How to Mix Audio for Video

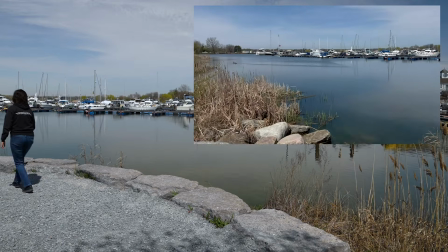248s If I wanted to save on space, I would be filming in 24 frames per second, but because I want to slow down some of the clips,
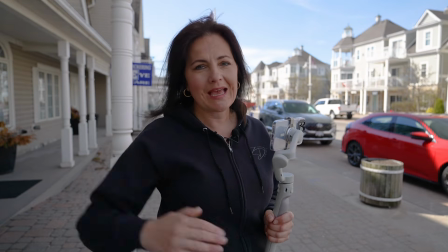254s it's gonna be filmed at 60 frames per second and then exported on 24 frames per second timeline.
On the other hand, it is a good idea to record 30 seconds or more of a room tone whenever you're filming indoors,
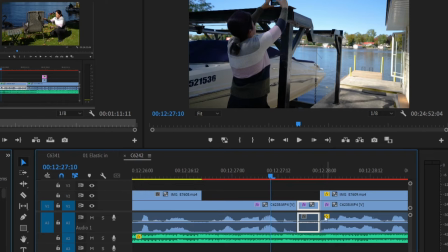268s
in a studio, on the location, outdoors. This can come very handy in editing where a room tone is gone.
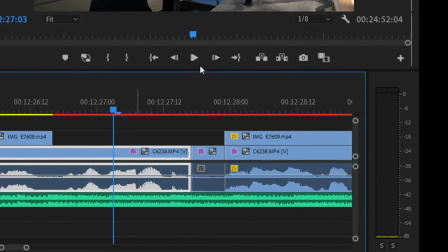276s
It gets very silent and unnatural. This way, you can fill up that quiet moment connecting two sentences. Let's talk about editing two sentences together where one sentence is finishing with you taking breath in and the next sentence is starting with taking no breath in.
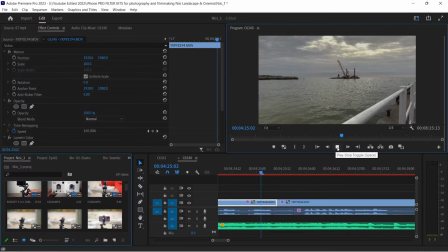296s
When you play it, You can hear there was a cut. It's not smooth, consistent. There's a simple way of masking it, and that is using audio transitions called crossfade.
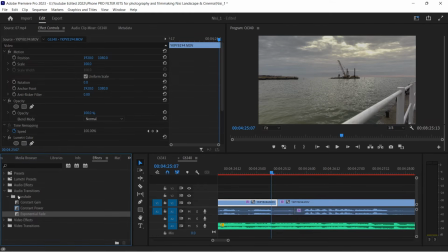309s
I have 3 choices in Adobe Premiere Pro, and I prefer to use exponential fade. You can make the transition longer or shorter by simply dragging the sides. This is the cut without crossfade effect.
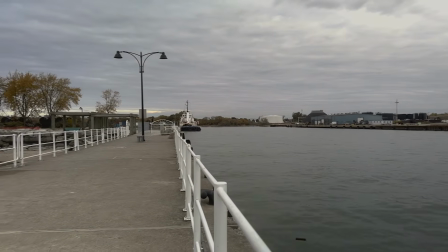324s Pro, which give you extra, and this is a sound with crossfade effect.
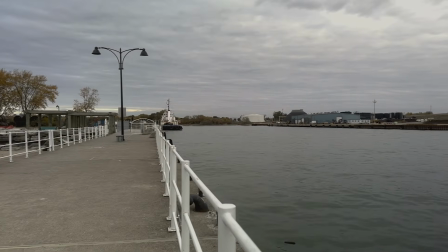330s Pro, which give you extra stabilization.
I was talking a lot about voice editing. Well, in some of the videos, you might want to use a lot of B-roll with music only to give your viewers a little bit of a break from all the information you are seeing.
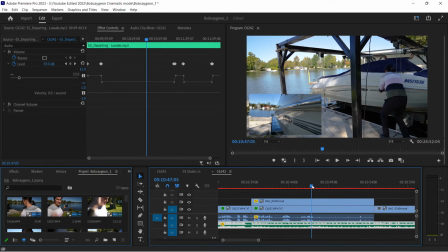346s
During these times, it is important to pay attention so the music is not louder than the voice. And also you might want to create keyframes to raise and lower the levels of your music for a smooth transition. The way I do this is create a keyframe on the last word set right before the end.
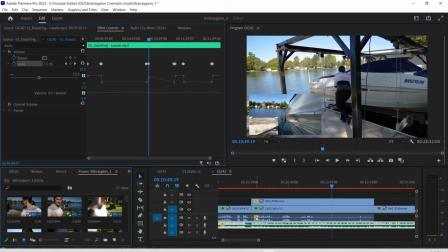366s
Then I create another keyframe where the music will be already at the level I want.
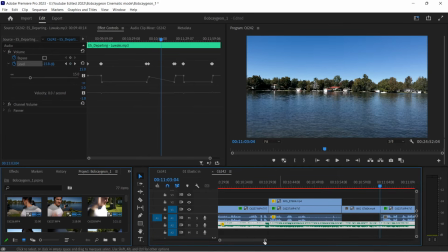371s
This will create a smooth transition from spoken word to music. The same technique I apply when I need to go back to speaking part. Create a keyframe where you want the music to start easing out.
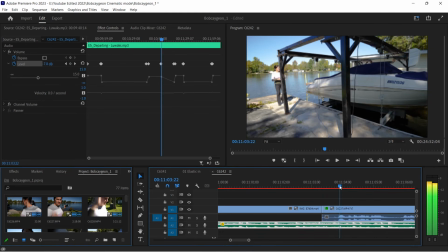384s
Another keyframe I created on the first word set, just a little bit after the start. Now the transition from music to spoken word is a bit smoother.
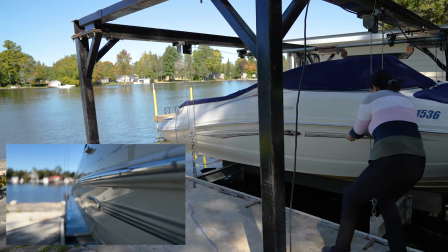396s So as close to the possible to the boat, going a little bit lower and going forward.
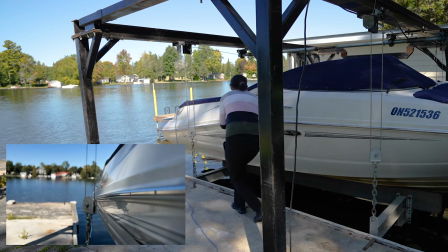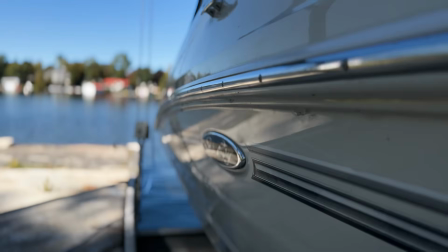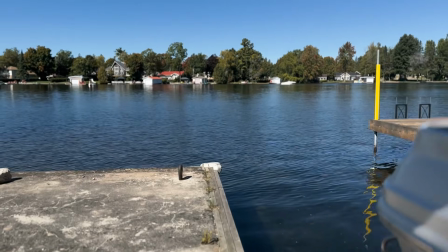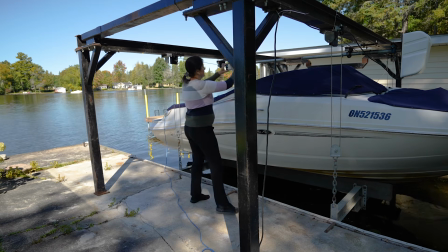420s And since I'm already here, I'm going to grab just one more detail shot of the boat, just so we have.
Well, that's it for today's video. I hope you learned a lot about mixing audio while video editing. Don't forget to give it a thumbs up and subscribe to learn more.